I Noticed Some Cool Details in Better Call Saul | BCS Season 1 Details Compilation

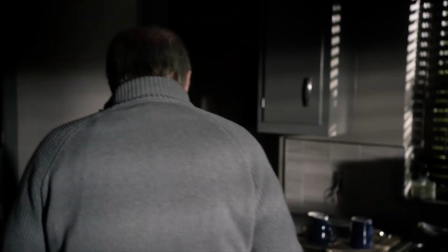[31:16]
It's a somatization of a mental disorder. Probably a narcissistic, mental disorder that forces him to have everything in the world completely perfect, to have everything under his control.
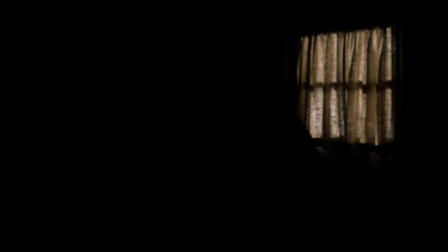[31:28]
And if he can control what's outside, well, he will not go outside then. He will stay at his house where he can control everything, including Jimmy,
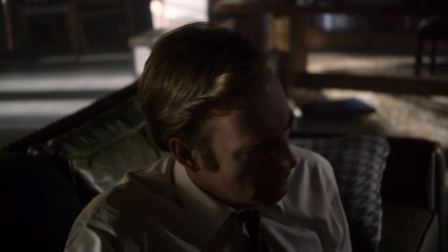[31:36]
who needs to go and attend to him instead of being out there doing evil in the world as a lawyer. These are just thoughts in Chuck's brain that tell him that Jimmy is bad,
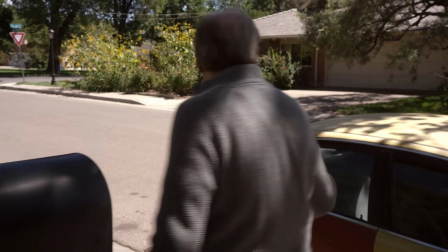[31:48]
that he needs to be responsible for his actions and that's why for jimmy's actions and that's
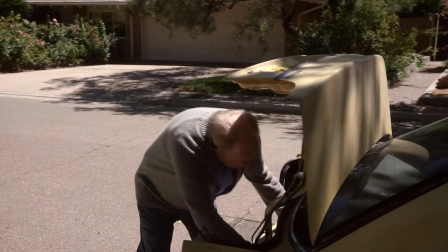[31:53]
why every time jimmy does something bad chuck gets worse his own
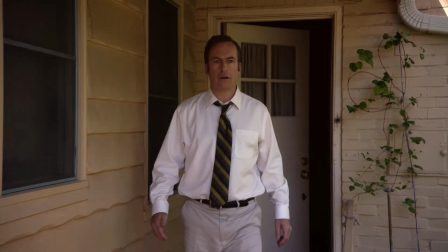[31:58]
narcissistic disorder punishing him for not being perfect and for not controlling
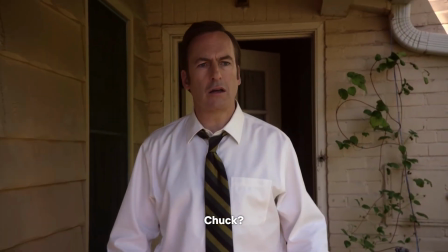[32:03]
the evil in his brother for not being responsible but at this point in the series chuck and jimmy are working together in the sun piper case
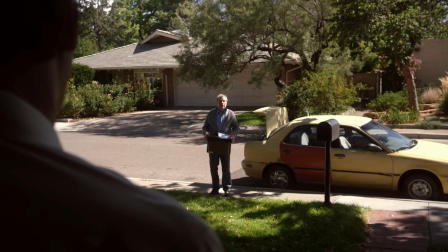[32:11]
and for once in their lives they are brothers again they are feeling good in it with each other's company They are working together instead of against each other. They see each other as equals. And so Chuck, for a minute, forgets that he hates his brother.
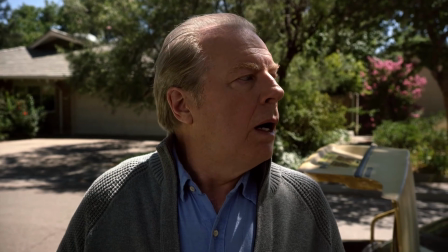[32:27]
Forgets that his brother is evil. And so he has no need to control him anymore. And as such, his illness momentarily disappears.
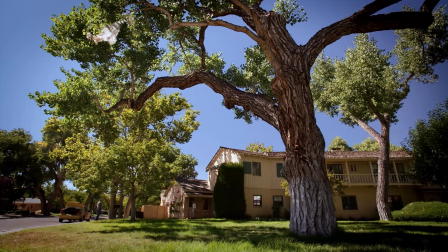[32:35]
Until he remembers again his duty to control little precious Jimmy.
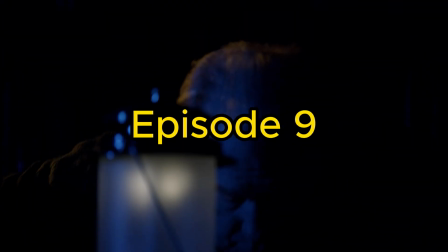[32:42]
In episode 9 of Better Call Saul, there's a genius detail hidden in this scene.
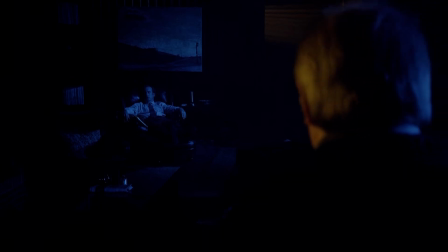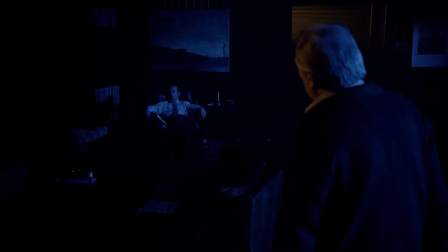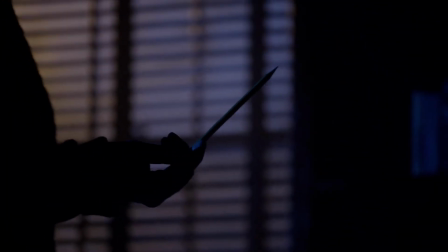The detail is in the lighting that the scene uses, and it's genius for two reasons.
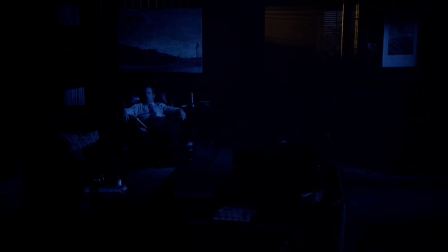[33:13]
The lighting in Better Call Saul is genius in itself because it uses two distinct colors to signify law and crime. For law, it uses blue, mostly. The Hamlindigo blue of HHM.
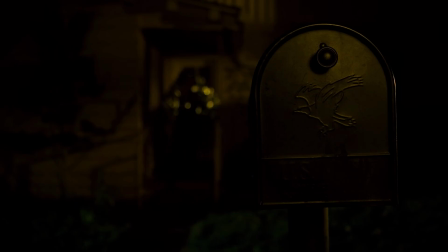[33:26]
So when we see a character covered in blue, it usually means that they are covered in law, that they are navigating the world of love.
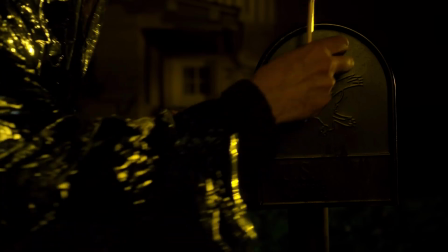[33:34]
And if we see it in a golden light, it means that they are in the world of crime, which also symbolizes the two distinct plot lines that Better Call Saul has. One is the plot line of the law of Jimmy and chuck and kim and the other is the crime plot line of mike and gus the second reason why
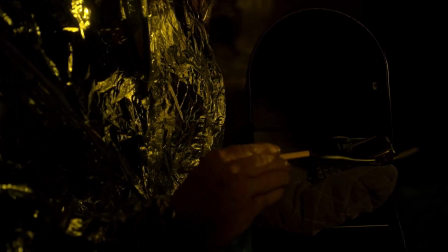[33:55]
is genius it's because golden light is usually used with jimmy for obvious reasons he is the one who leans onto the crime side much more and blue is used more with chuck but in this scene for the first time in the whole season the roles are
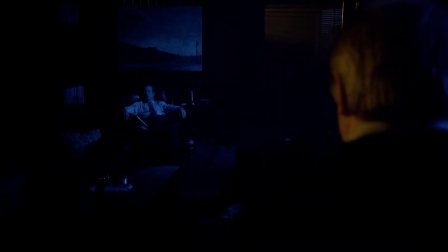[34:10]
inversed jimmy is covered in blue light showing how he's actually capable of good, at least when he's supervised by others or he's feeling loved and valued.
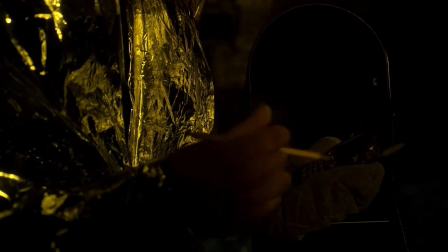[34:21]
And Chuck is covered in that golden criminal light as to show that he isn't as good a person as he thinks he is.
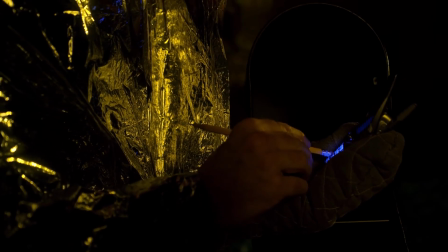[34:30]
And in general, this portrays the idea that the series wants to convey of people not really being good or bad, but somewhere in the middle, that good people are capable of doing bad things and that bad people can also be capable of doing good,
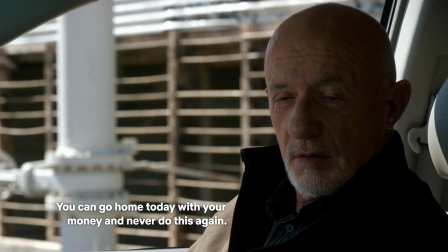[34:44]
that people can actually change for the better if given the right circumstances. Nobody is truly good or evil but we are mostly great and it is in our power to lean towards one or the other.
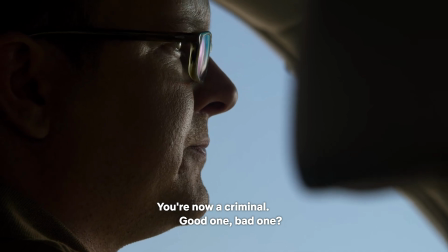[34:56] You are now a criminal. Good one, bad one, that's up to you.
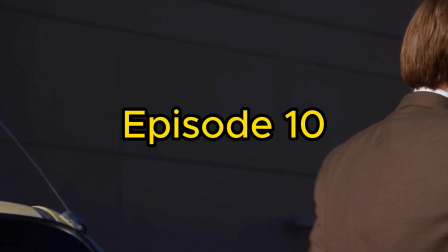[35:01]
In episode 10 of Better Call Saul, there's an insane detail hidden in this scene.
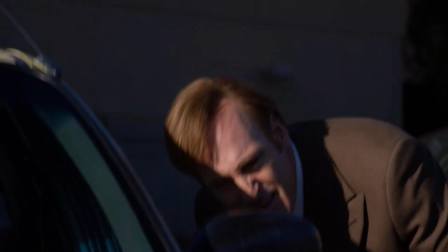[35:06]
See if you can notice it.